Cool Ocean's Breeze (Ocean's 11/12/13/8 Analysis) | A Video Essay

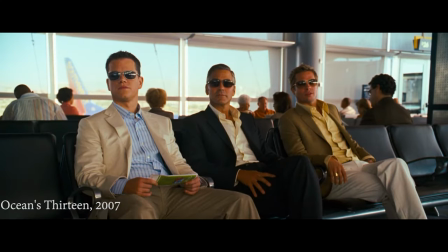509s
They are far too cool to be concerned with the baggage and emotional weight of the more traditional crime narrative. Their coolness permeates the films at a micro and macro level and becomes the defining characteristic of the series.
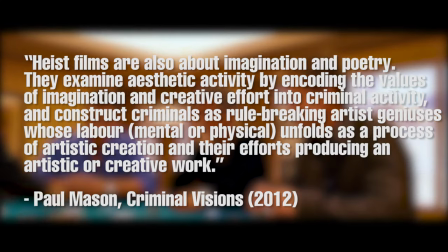524s
Paul Mason argues that heist films are also about imagination and poetry.
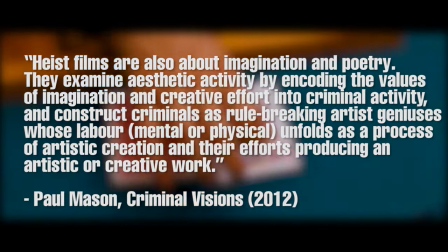530s
They examine aesthetic activity by encoding the values of imagination and creative effort into criminal
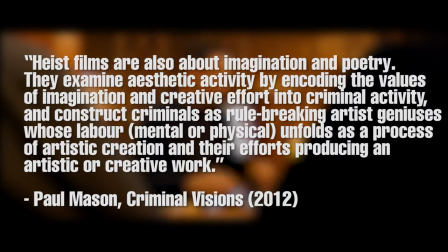536s
activity and construct criminals as rule-breaking artist geniuses whose labor, mental or physical,
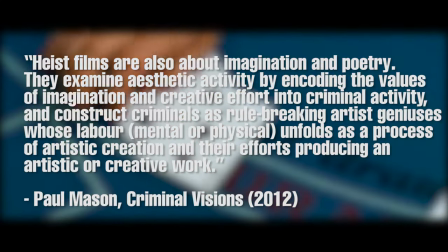543s
unfolds as a process of artistic creation and their efforts producing an artistic or creative work.
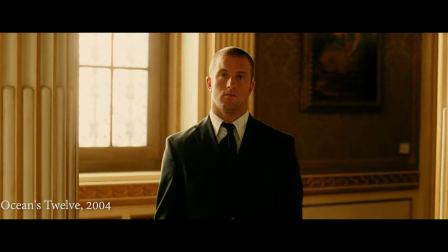550s
This reading of the heist itself as art is of particular relevance to the Ocean's films,
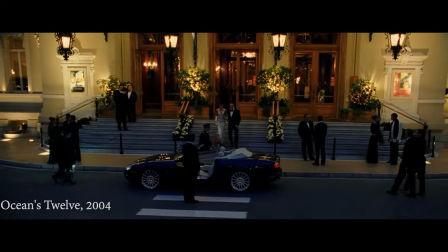555s
where how one pulls off a heist is just as, if not more important than the reward itself.
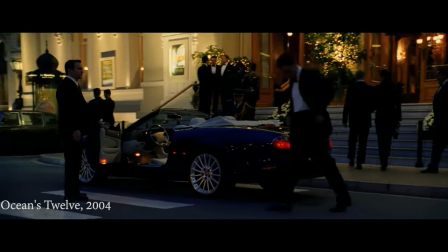561s
Characters speak about past heists as if they are a body of work.
He started in the early 90s.
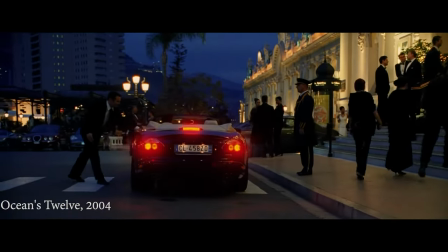567s Bank of Geneva, the Danish Treasury, the Bank of Italy, AMC Amro, the Brussels Diamond Exchange, the Antwerp Diamond Exchange.
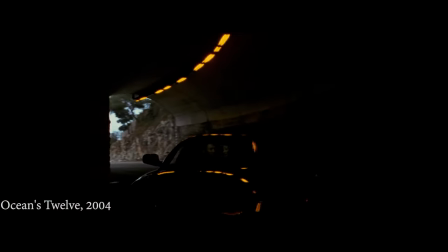573s Wait, wait, all those in the 1990s? I'm only up to 96.
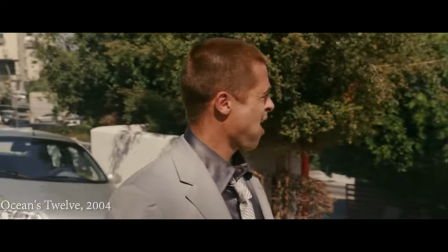577s
There's even a scene where the crew of the original eyes disagree over referring to it as Ocean's Eleven.
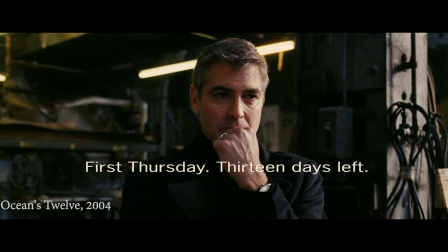583s
They want to be properly credited for their work.
Now you told me that your wife said that he called it Ocean's Eleven.
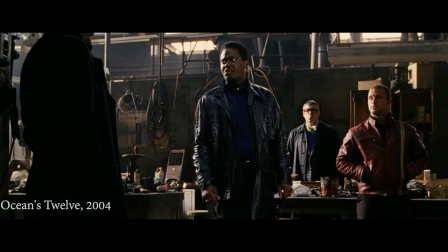590s Now who decided that? I'm a private contractor. It was a collaboration that moniker is insulting.
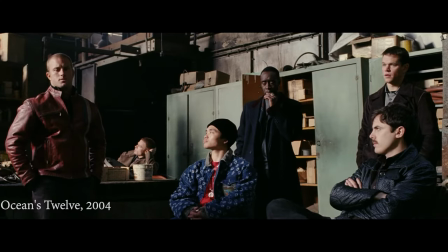596s Yeah, I mean, Danny, it was one job that we did together, so I don't know where this whole, like, proprietary stance comes from.
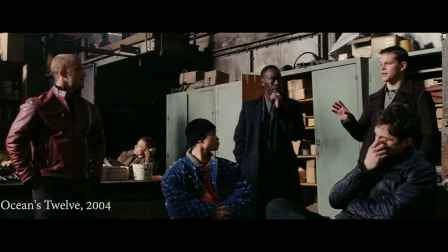601s It seems a little possessive. One could make the argument that because it was, in fact, Danny's idea, maybe it should be...
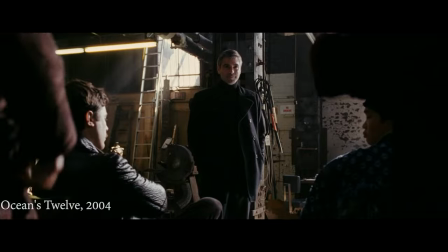606s You know what, hang on a minute. We all had our own areas of expertise. I mean, without us, it don't leave your red, mate.
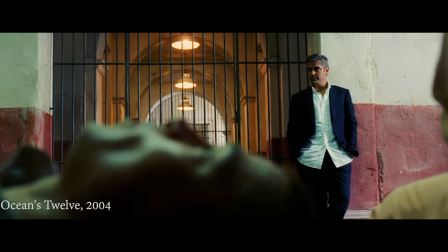611s It just hurts.
This is in clear contrast to how we most often think of criminals as wanting a degree of anonymity for obvious reasons.
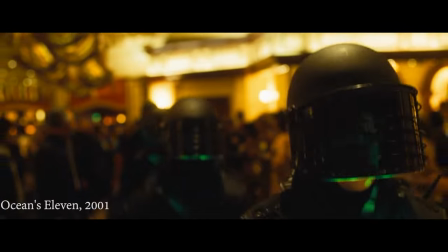621s
The intricacy of these crimes is always framed as just as much a work of art as whatever valuable they might be stealing.
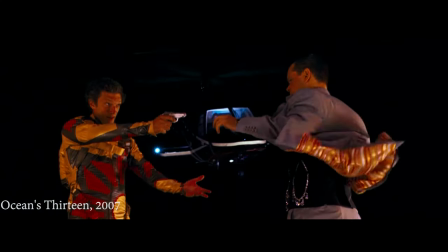629s
A clear example of this is towards the end of Ocean's 13 where,
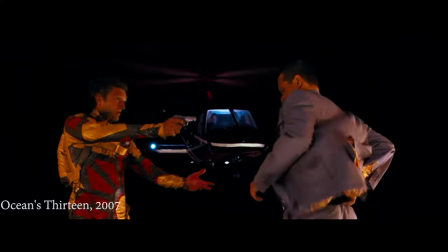633s
after a successful heist, their score is apparently stolen by a rival criminal wielding a gun.
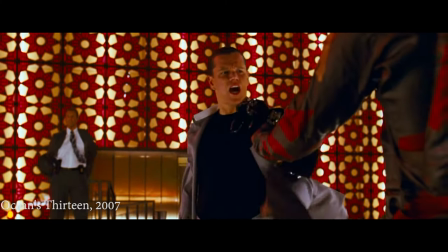639s A gun?
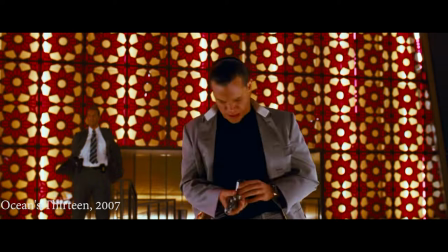643s
Their reaction is complete disappointment that a fellow artist would resort to such a dull way to pull off a robbery,
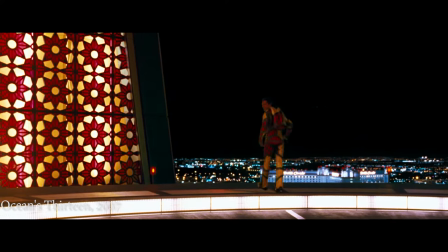650s
with the reveal that the gun is empty only adding to the wound.
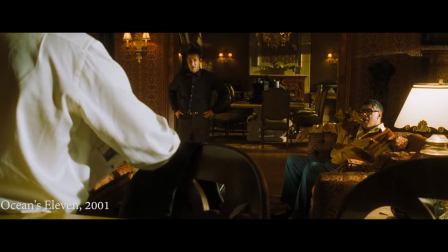653s
Framing the heist in this way allows for some breathing room to emphasize the glamour and excitement of a perfectly orchestrated crime.
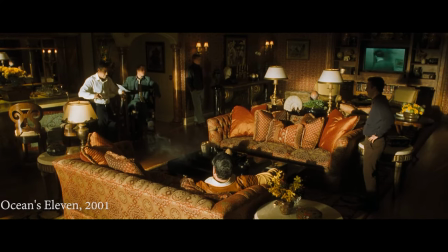662s
Soderbergh uses every inch of this space to emphasize the coolness of his cast.
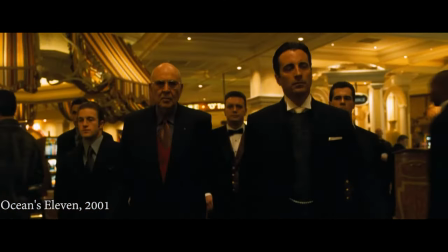667s
Every single thing in the Bellagio, the first casino that they rob, looks expensive.
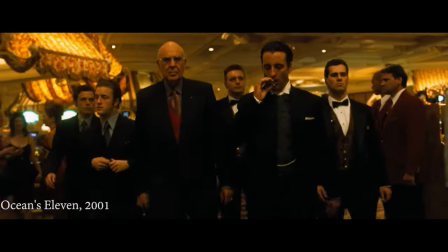673s
It's all bathed in yellow gold light with flashing neon signs and deep turquoise card tables,
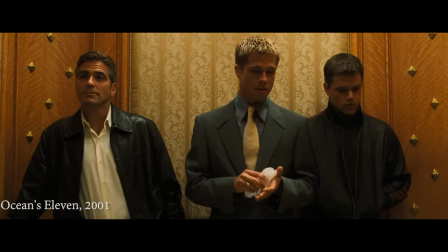680s
the maroon uniforms of the attendants, and the black suits who are criminals.
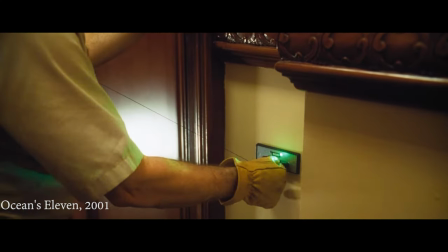684s
Its security systems are improbably elaborate, with changing keycodes and laser-guarded elevator shaft,
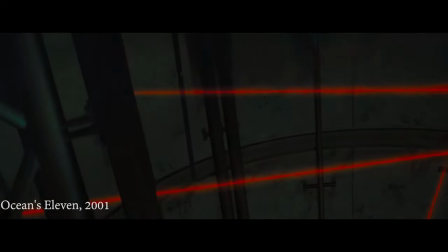691s
along with tactics equally elaborate to get around them, fake vaults, remote control vans, and an electromagnetic pulse.
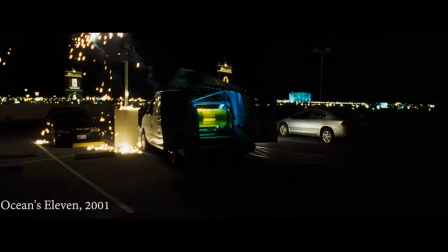699s
This repositions the artistry of the crime as a practical necessity within the context of the film.
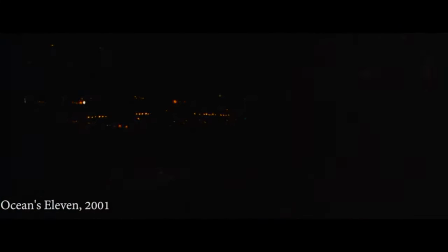706s
This is one of the ways that the film negotiates the various interior conflicts that coolness brings up.
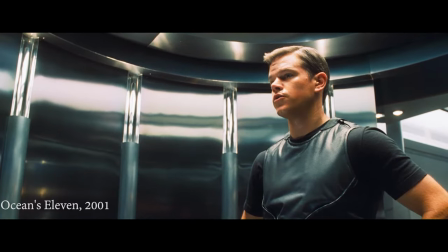712s
The crew aren't trying too hard or showing off because the extravagant artistry of their crime is
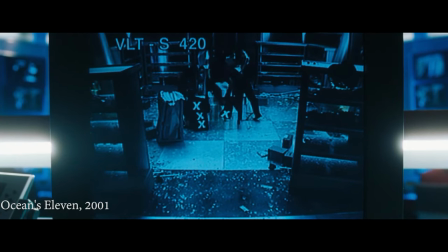719s
necessary and executed with all the rational masculine gravitas that they can manage.
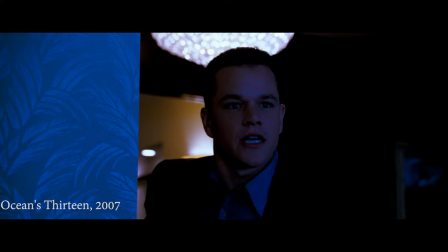727s
This is all stitched together with cheesy transitions that emphasize that particular kind of tacky decadence that Vegas is known for.
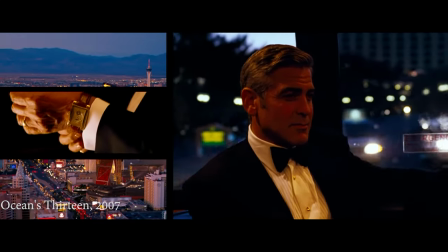736s
The editing in particular stands out across all three films, the camera moving as effortlessly as the characters it follows,
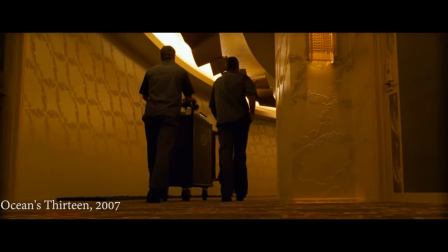743s
cutting across time and space without ever confusing the audience more than intended.